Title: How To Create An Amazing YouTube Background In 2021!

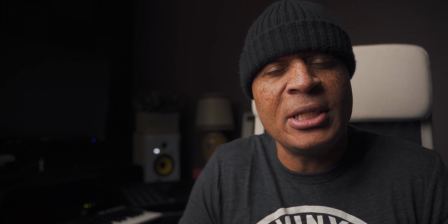0s
DJ Feature from Feature Pres LLC. I want to thank you guys for stopping by the channel.
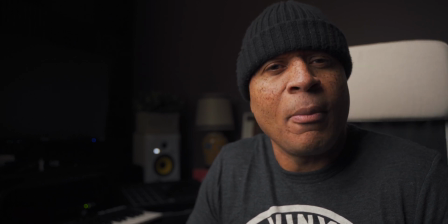5s
In today's video, I'm going to show you how to go from this to this.
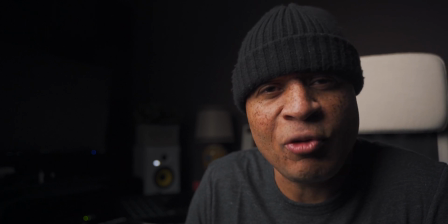13s
So with 2021 approaching, or here, it depends on when I drop this video, a lot of people are still interested in starting a YouTube channel. I believe that there's still room for anybody that wants to start a brand new YouTube channel.
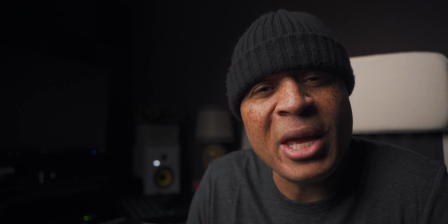28s
So the purpose of this video is to show you how you can make your YouTube background look pretty interesting. Now, in this case here, I just have one light, which is the Godox SL 60 watt light.
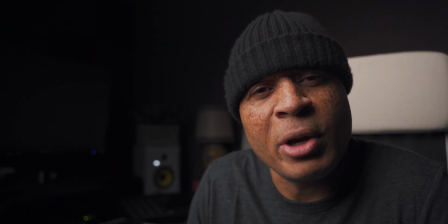41s
It has 2 layers of diffusion and a grid, honeycomb grid, and a light dome pretty much lighting me. Now, the purpose of the diffusion in the grid is to soften the light that is spilling onto my face. Now, it may look pretty good,
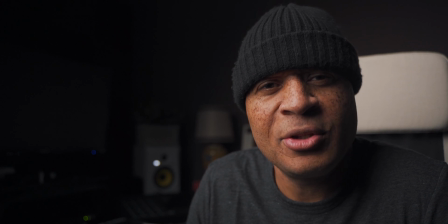61s
but I want to go a couple of extra steps just to make my background look a little more interesting. So as I said, a couple of things you can do.
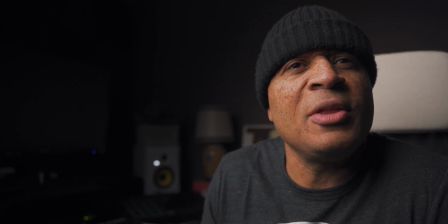70s
The first thing we're going to do is, as you can see, there's a back wall there, and it's pretty dark back there.
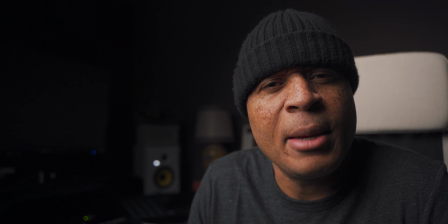77s
There's a lamp, there's a speaker, and believe it or not, there's a monitor, which you can barely see.
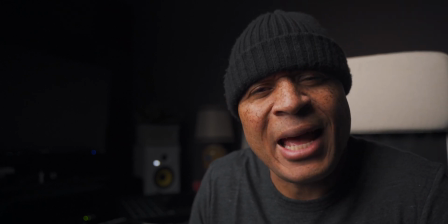83s
But I want to light that area just a little bit, just to let my viewers know that there is something back there, or what is back there. So I want to do it subtly. So the way I'm going to do this is with a light, which is an old DJ light that I used years ago.
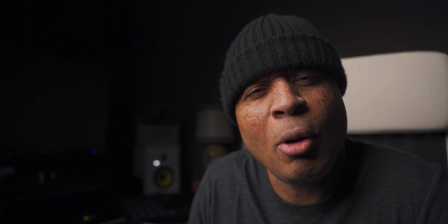102s
Still a great light. It's a Freedom Park Quad 5 by Chevy. Now, these lights are pretty much used for DJing, but it is a light, and I'm going to make it into what I need it to be today. So the way I use this light is I took some cinefoil,
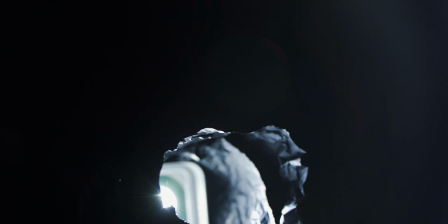120s
which is pretty much aluminum foil, but black, and it's used to shape and mold lighting.
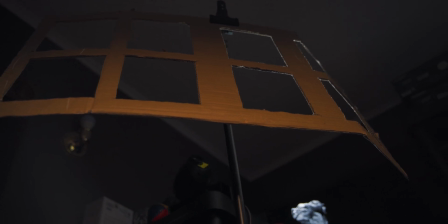126s
I use that along with an old box that I cut up from a package, cut some holes in it.
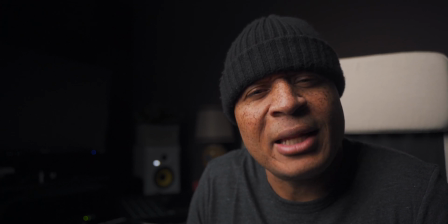132s
I wanted to imitate kind of a window. I'm going to shine that light through that imitation window onto my background.
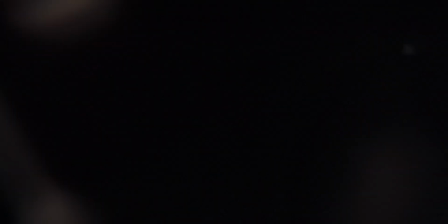141s
So let's see how that looks. So what a difference that makes.
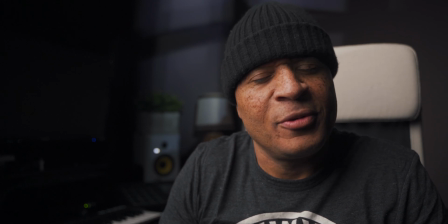147s
So now we have the light shining through the cut up cardboard, and it makes it look like there's a little window, just a little bit on the background, not much.
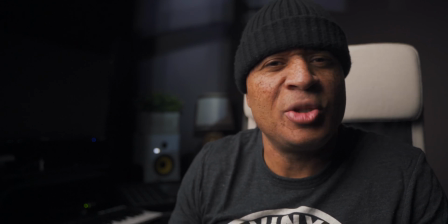157s
The light is pretty much controlled, so it's not just spilling, you know, it's pretty purposeful.
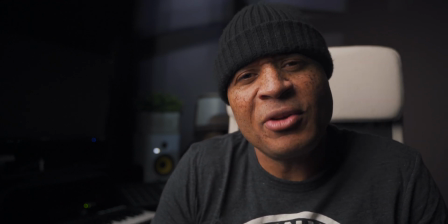165s
You know, I just wanted it to look a little bit illuminated. So the next step we're going to do is we're going to give myself a hair or a rim light.
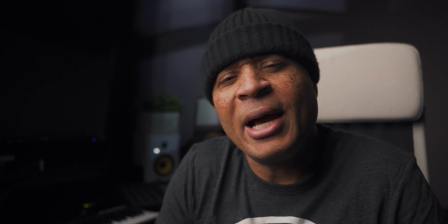173s
Now, right up above me, I have the Aperture ALMC.
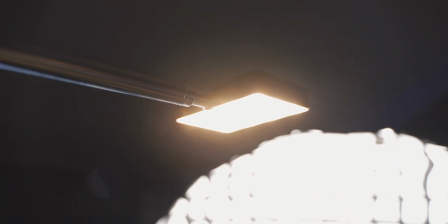177s
Actually, for this demonstration, I have 2 of them. One is above me, and the other is in that lamp back there.
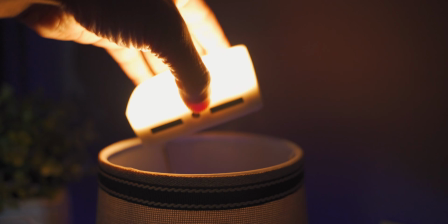183s
Now, the reason that I put it in the lamp back there is because I wanted to control, number one,
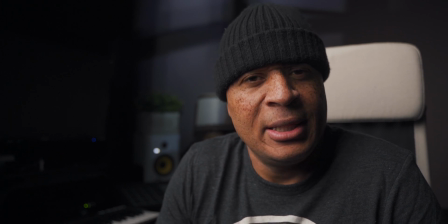190s
the intensity of how much output that lamp is going to have, and also the color. I want to make sure that it's the perfect color for my demonstration.
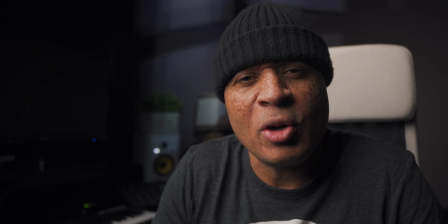200s
So these lights are very handy. I mean, you can put them in frame, out of frame.
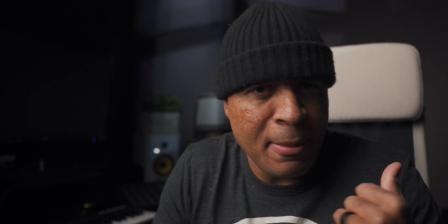205s
They're just awesome. But right now, we're going to light my top with a rim light.
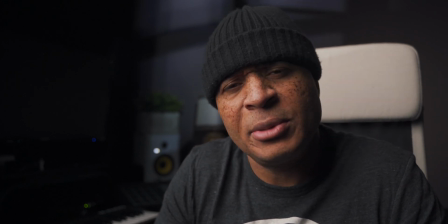212s
And so another thing about the Aperture ALMC is it has an app,
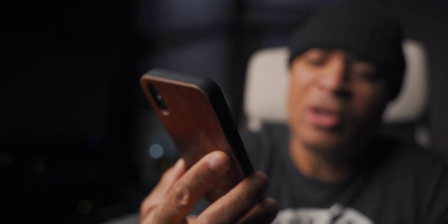218s
as you can see right here, and you can control it right via Bluetooth.
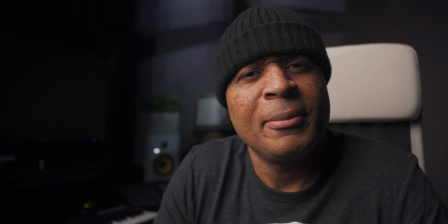223s
So we're gonna light my head now. Let's see how that looks.
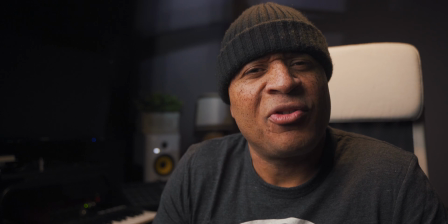230s
A lot better now. So what that does is kind of adds a little bit of separation between me and what's going on back there.
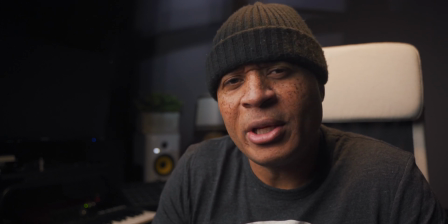239s
It also makes the room look a lot bigger than what it is, because little do you know, I'm pretty much in a box. This is a very, very tight space.